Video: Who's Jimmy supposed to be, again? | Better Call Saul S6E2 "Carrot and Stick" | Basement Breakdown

After she knocks them over, Jo starts jabbering about, what do you think the record is?
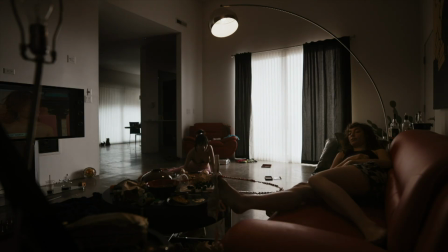[8:22] What do you think what the record is?
The episode is opening up here by suggesting the shape of the narrative arc that's about to play out.
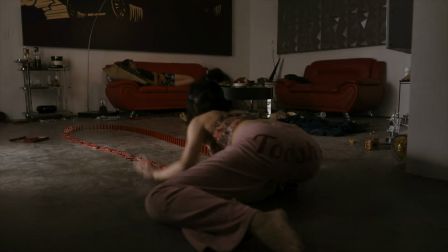[8:31]
These red dominoes, in the color language of the show, trace this long arc into a bloody realm, into deep trouble. And since this is Nacho's house, I read this as Nacho's arc, although it has an archetypical quality to it as well. What's the record, Jo asks. What's the longest anybody's ever done this, set up these red dominoes without knocking them over?
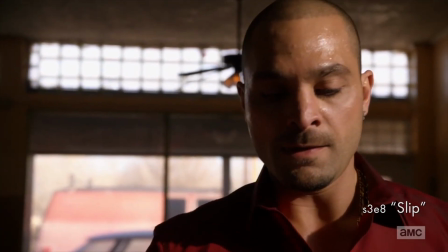[8:54]
It's one way of visualizing the life that Nacho has led ever since he decided to switch out Hector Salamanca's heart pills, since before that, maybe. By all rights, he should be dead by now. This is the rule when you mess with the cartel.
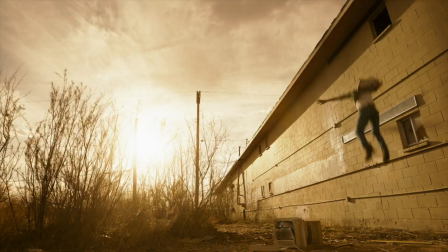[9:07]
We all know this. Yet Nacho's still going. How long can that be sustained?
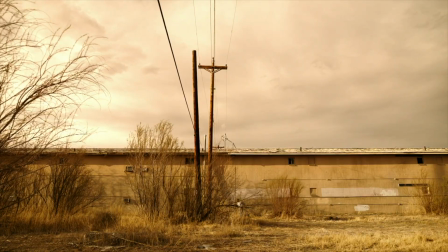[9:12]
How long can he keep setting up these dominoes without making a mistake and knocking them all over? Note that the row of dominoes curves around. Poppy Lou, the actress who plays Jo, makes the most of a short scene here. Great physical comedy as she shimmies over to helplessly watch the dominoes fall. The effect is that the line of dominoes appears to visually cut through her, and Jo reacts accordingly.
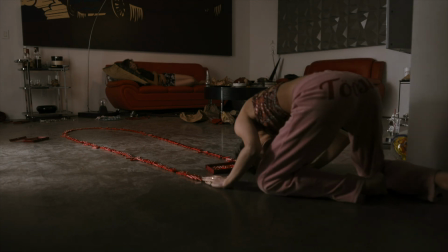[9:38]
The motion of this arc curves back on the person who built it. If this is Nacho's arc, no matter how many dominoes he puts down, it ends the same way, boomeranging back on him.
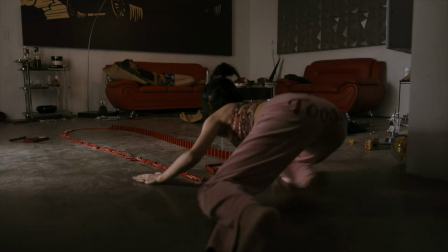[9:50]
Not every reading needs to be subtle. The show opens with dominoes set in motion to suggest it's setting dominoes in motion in this storyline.
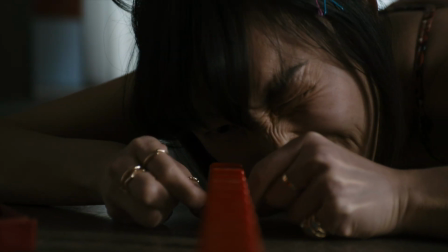[9:58]
And it emphasizes how fast that happens. No matter how careful you were along the way, once the dominoes fall, they fall fast. It's a fatalist image. At the same time, the script shades that image of tragic fate by asking, yeah, but how long could you go?
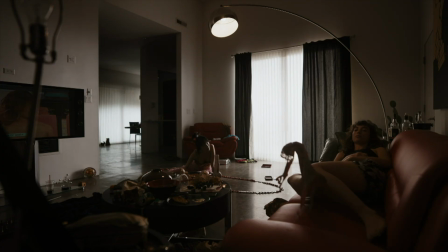[10:14] What do you think what the record is? It's got to be like a lot. What do you think it is? Yeah.
Because by the end of this episode, after Nacho has escaped impossible situations first by wits and subterfuge,
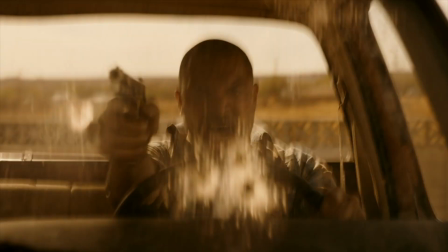[10:28]
and then through pure berserker aggression, it seems like perhaps our hero could go on forever. He seems almost invulnerable. In the dominoes scene, the visual imagery and the dialogue hold these two ideas.
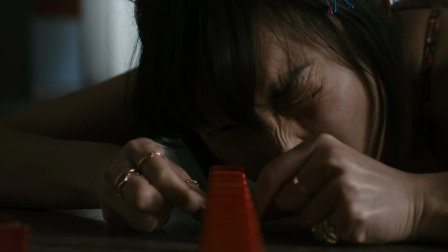[10:40]
It must end badly, and how long could you go in suspense, side by side, as the substance of Nacho's story does the same. I like that as Joe raves about the all-time domino record, they have Amber repeat Joe's key word, record.
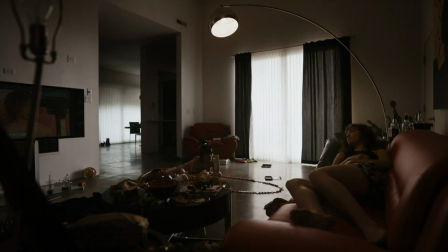[10:56] What do you think the record is? The record. Yeah.
So the audience can still catch the important idea while Poppy Lou remains committed to her frenzied, barely legible performance. Joe's agitated and Amber's quiet, an echo of the duality we see in agitated Nacho and quiet Mr. Eyeball.
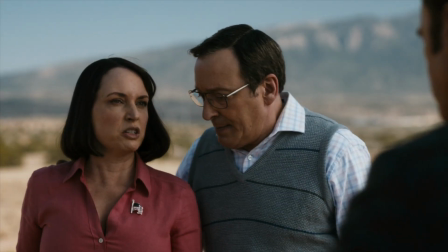[11:15]
And for that matter, in Betsy and Craig Kettleman.
So why don't you go crawl back under whatever slime-covered rock you came from?
Look at the titles of the episodes this season. Dualities are an emphasis more than ever. They're a core part of the show's language that have a special prominence in the final season.
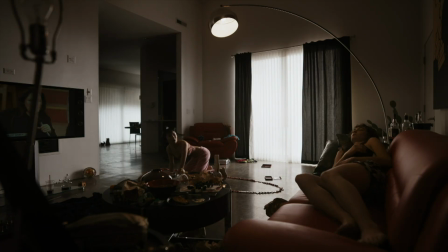[11:31]
In this episode, the duality of agitation and quiet stillness comes up a lot. Speaking of dualities, here's a classic one, light and shadow, that defines the composition as Mike offers Joe and Amber a wad of cash backed by threats, i.e. carrot and stick.
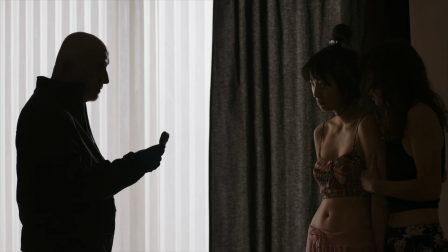[11:47]
This shot uses the drapes to create a stark division down the middle of the frame.
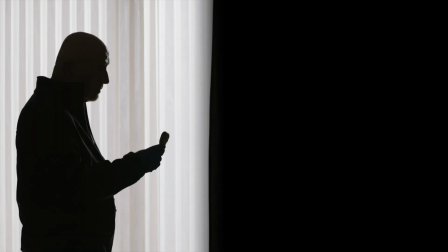[11:52]
Hold your hand up and cover up each side and they look like two different pictures. Mike is backlit such that he's a two-dimensional figure of darkness.
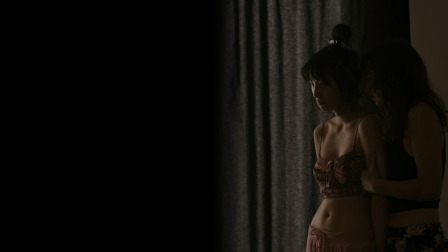[12:01]
But Joe and Amber have depth and detail. We can see their contours and their expressions. They're discernibly human, and Mike is not. He's a void of doom. And we understand that's why the women take the carrot. He gives them a choice between hitting the road and taking their chances with the darkness that he and his colleagues embody.
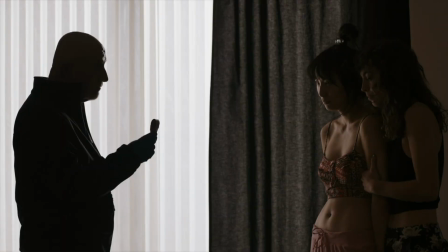[12:20]
And to sustain this feeling of peril, from this shot through to the moment when Joe and Amber leave,
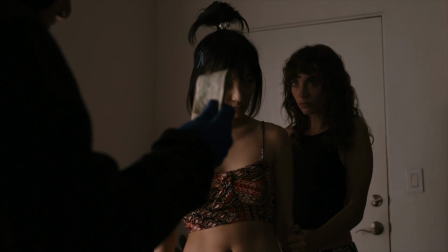[12:26]
Mike and Tyrus are only portrayed on screen as shadows cut out from the light of the composition. Another of the show's favorite ways to create pairs, to showcase parallels and contrasts, is through repeated action.
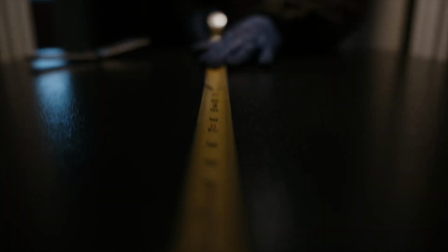[12:42]
Mike reading off the dimensions for an identical second safe at the start of this sequence implies, and the rest of the action gradually makes clear, that Mike is going through his motions with the expectation that someone else will follow in his footsteps,
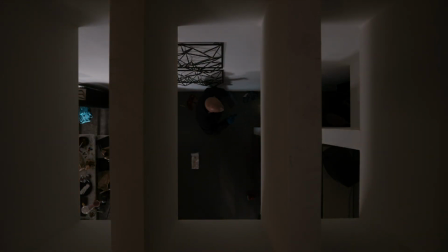[12:56]
doing the same thing as him. And so he endeavors to leave no trace. He barely even touches anything.
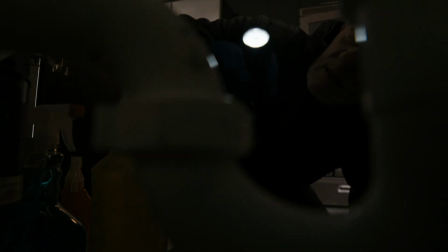[13:01]
We just see him probing with his flashlight around every visually interesting set of lines and curves the cinematographer could find in this house, and they do a good job.
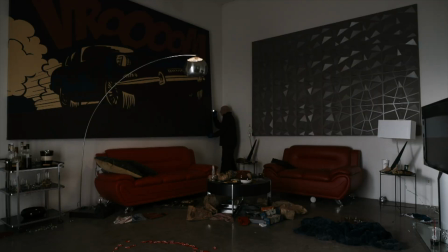[13:10]
One of the few things Mike touches ever so gently is the giant vroom artwork, which has been a visual touchstone of Nacho's story for a long time,
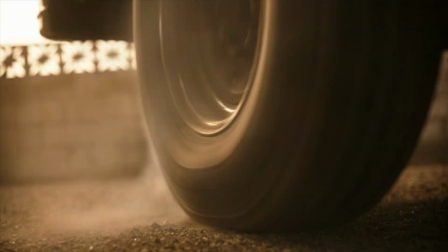[13:19]
and is featured again here in a gentle little foreshadowing of Nacho's eventual escape from the Motel Ocotillo.
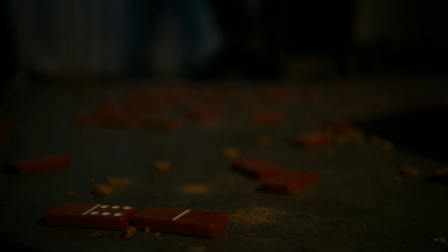[13:26]
The people who follow in Mike's footsteps and repeat his actions are Juan Bolsa's crew, who, with no particular need to hide, take more of a hands-on approach. They are the agitated counterpart to quiet, methodical Mike. Much of the repeated action is implied.
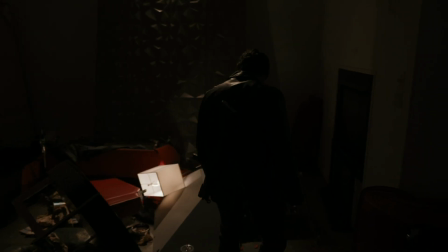[13:41]
We only need this long pan to see the mess left by the cartel thugs and compare it in our heads to the careful path that Mike took through the house to understand the contrast between his focus and their frenzy.
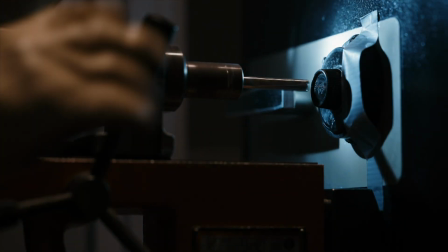[13:54]
One action we actually do see twice is the opening of the safe. Mike's guy drills the safe in a way that feels steady, firm, and precise.
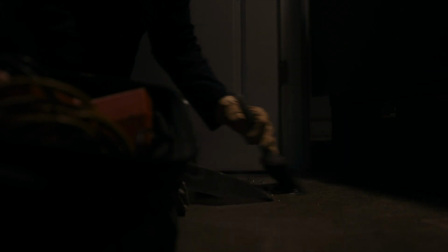[14:02]
We even see him cleaning up after himself for good measure. Bolsa's guy works hot, loud, and messy. The contrast tells us that Mike's gambit will work. The cartel isn't focused enough to see beyond what Mike wants them to see. So when Bolsa finds that bank statement,
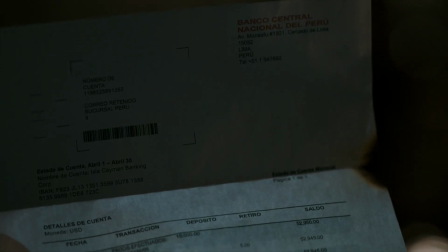[14:19]
which might as well be a cartoon picture of Nacho running to the Motel Ocotillo with Peruvian money bags in his hands, of course Bolsa falls for it. He sees not only what Mike wants him to see, but also what Bolsa himself wants to see, evidence that he's found the root of the cartel's troubles.
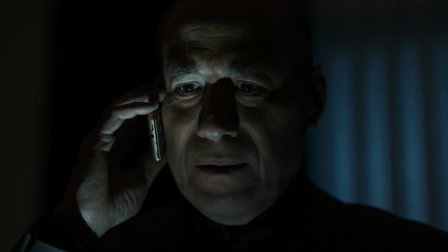[14:35]
Of course, we know that on that count, he has the wrong number.
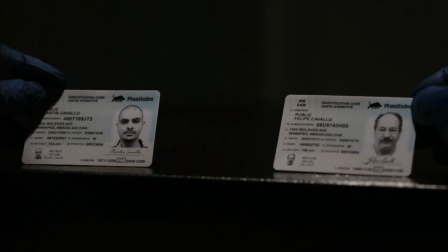[14:39]
This shot of Mike examining Nacho and his father's Canadian ID cards jumped out at me because it looks so much like a peculiar,
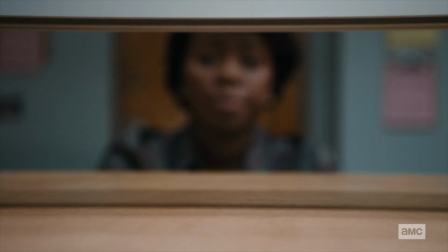[14:47]
somewhat mysterious shot of Jimmy and Kim's ID cards during the courthouse wedding sequence in Season 5. Here, the meaning of the shot is more straightforward because the cards, and by implication the characters, take different paths. Nacho's picture goes in the bag. He's still in the game. He'll be put back in the safe.
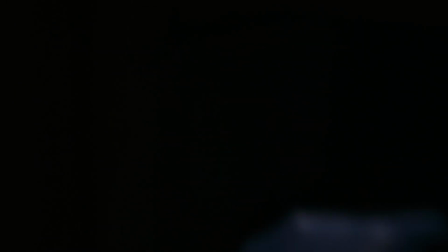[15:04]
But Mike takes Nacho's dad into his own custody because he's not in the game, and Mike intends to keep him that way. Mike is willing to put himself at risk to defend his belief that the father should not pay for the sins of the son.
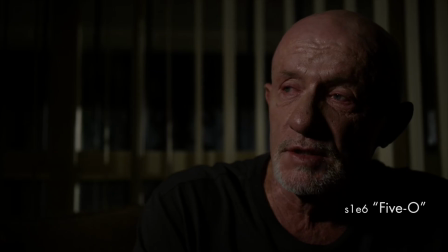[15:17]
And this stems from Mike's conviction, as we learned in that great first season episode 5-0,
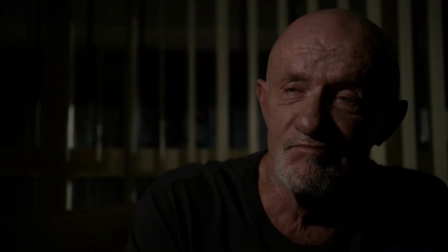[15:22]
that his own son paid the ultimate price for the sins of the father.
Broke my boy.
The game of the underworld may be dirty and irredeemable for those who play it. Mike has no illusions about that, right? But he insists that the game have boundaries, even if he has to enforce those boundaries himself.
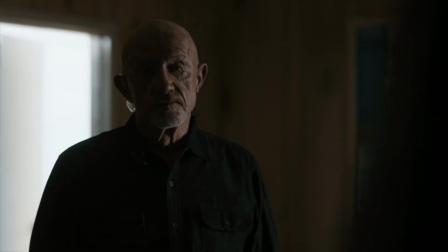[15:43] No. You're not doing that.
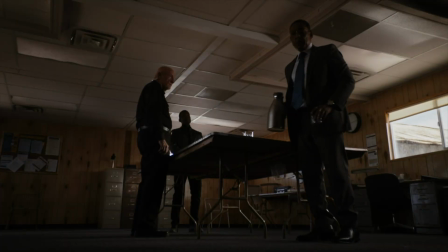[15:47]
The scene in the trailer pivots around this odd moment when Fring shatters a glass on the floor and then bends down to clean it up with his bare hands,
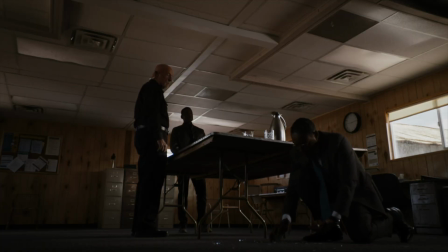[15:55]
while insisting the others pretend nothing happened, right?
Continue.
Now, Fring is a neatnik on the best of days, but when he has to deal with the potentially chaotic consequences of a big move, his urge to clean becomes neurotic. We saw this play out through the proxy of Lyle in Namaste last season,
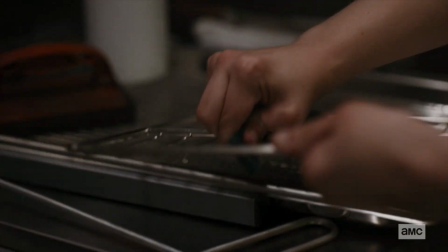[16:12]
as Lyle worked his hands raw under orders from Fring to scrub that fryer to an impossibly spotless shine,
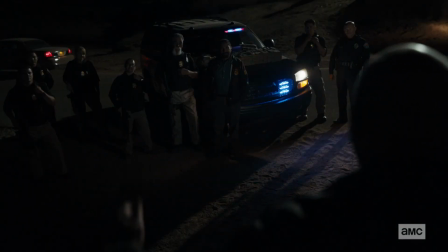[16:19]
while Fring waited to hear the outcome of his risky operation to tickle the tail of the DEA and get them on
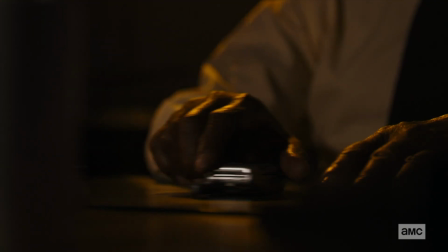[16:26]
Lalo's scent.